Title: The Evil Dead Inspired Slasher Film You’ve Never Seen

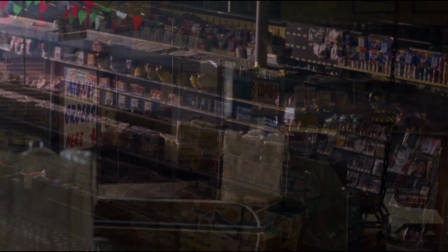4:06 One of the best things about this movie, and it's glaring, is the setting, right? The supermarket itself. It's an awesome place to have a horror movie.
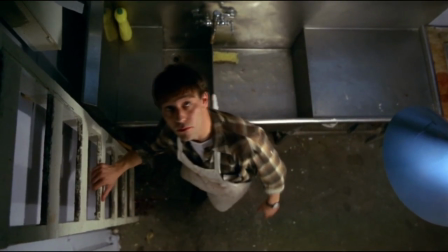4:15 You've got all of these little nooks and crannies where somebody could be hiding. You've got these different rooms, different areas, the meat department. Yeah, the meat lockers. Yeah, the attic too, the attic space with all that cool, like, Halloween stuff and everything. Oh, the Halloween and Christmas decorations. Yeah, it's cool. And then the downstairs area where you have to go down those rollers to get down. And, like, a lot of really neat areas. Supermarket is almost a character in itself, right?
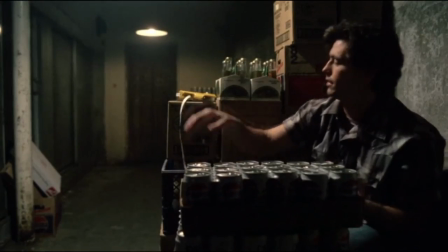4:47 Yes. And all these little rooms are almost little characters, too. They got little quirks about them. Yeah, it's great. It's every movie should be like that, I think. Every movie, the setting should be the other character.
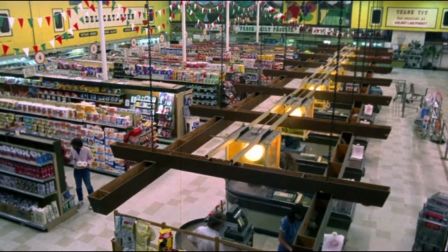4:58 That's that right. One extra character is the setting, and this movie nails that. I like, too, how they're isolated.
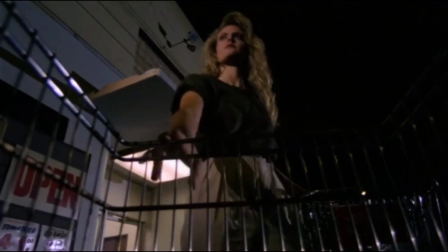5:05 You don't know exactly where they are, but you assume that it's this small, dinky town, right?
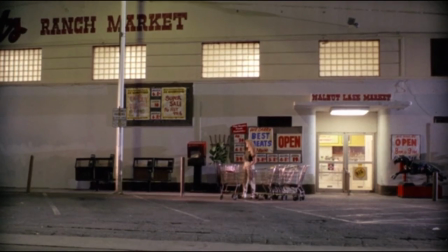5:09 Yeah. So after hours, it's like nobody's coming around. You also feel like they're in the middle of nowhere, because you look out, they show like a lot of shots from the inside looking out, and you see just darkness. Blackness, yeah. Darkness! Darkness! Darkness is spreading! Fuck your couch! Yeah, so it really gives you that sense of foreboding, and that where are these characters gonna go, right?
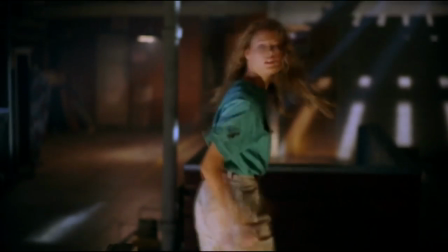5:35 They need to stay in the store because the store is like salvation almost, yeah. Right? Yeah, you do really get that sense of isolation, and it really does feel like this store is plopped literally in the middle of nothing. Yeah. Like, there's nothing around. The characters in this movie are really good too, and there's a lot of them, so it's kind of actually hard to keep track of them all.
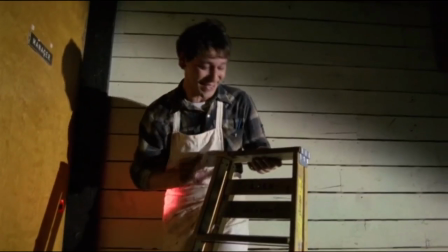5:56 There are some really memorable characters, like both Sam and Ted Raimi are very good in this. Funny and quirky. Ted Raimi always has his headphones and his Walkman on.
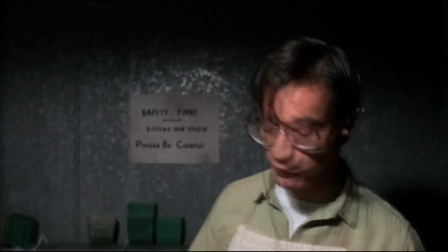6:06 He never knows. He's completely oblivious to everything. He's all listening to that shitty song. Like, even when they all get fired, he's completely oblivious. Yeah. Guy walks by, hey, you lost your job. He's still working. Cutting up that watermelon. Like, who cuts up a watermelon like that?
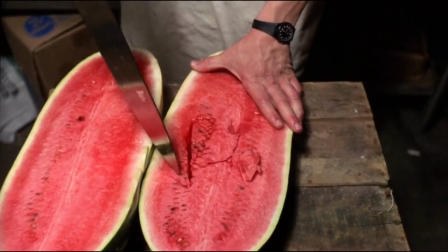6:24 He's all digging, like, destroying it. You're gonna put that on the shelf?
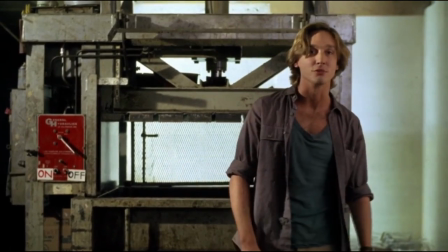6:29 Like, one character always talks like this all the time. Right. It's like, what's this guy's problem? But you realize, he's just playing a character. And yeah. He's doing that for the sake of being campy. That's right, yeah. It's forgivable, yeah.
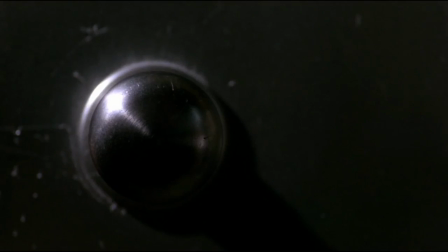6:44 Right, with the sort of movie that it is. The camera work in this movie really sets it apart from a lot of other slashers. Oh, yeah. There are some great, very interesting,
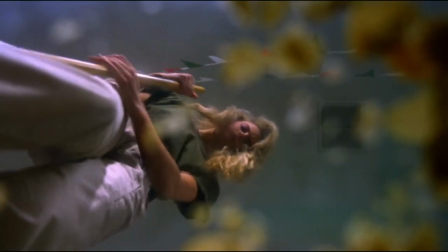6:55 original camera work and shots happening throughout the whole movie, start to finish, you know. A lot of POV, like even the POV of the shopping cart and everything, like, when do you see the POV of a shopping cart?
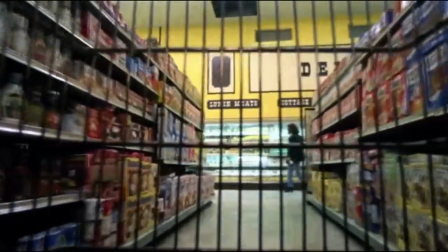7:09 Yeah, that's right, yeah. It doesn't have eyes. Yeah. But it all helps to put you there, right?
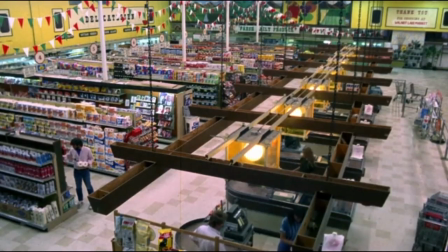7:15 Yeah. It makes you feel like you're part of the action. A lot of cool overhead shots where you see like the whole scope of the supermarket. Yeah, how big it really is and like where these people have to run to get away from things. A really interesting, cool shot where one of the owners is up in his office and he's having a drink and the glass is in front of the camera, right?
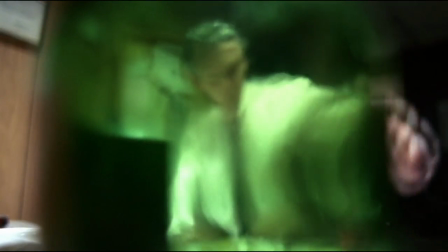7:38 Picks it up, takes a drink, then puts the glass back, and then your vision's obscured by the glass,
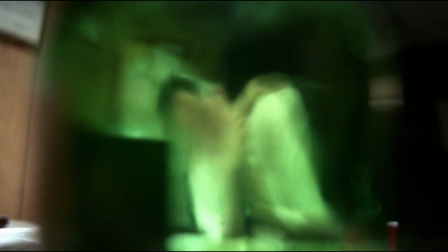7:44 and you see him get killed, but you can't see the killer because the glass is obscuring your vision. It's a really neat way to keep the killer a mystery.
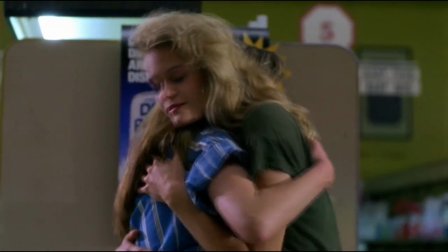7:53 All the little subplots for the characters are neat, too, the way they flesh the characters out a little bit,
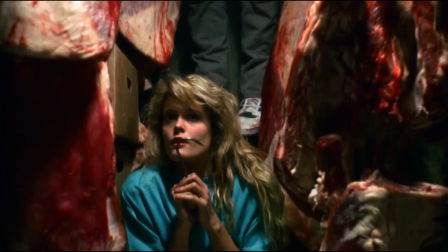7:59 because it makes you care about the characters and if they're gonna get killed or not, right? Yeah. That's major to a horror movie. Jennifer and her asshole boyfriend.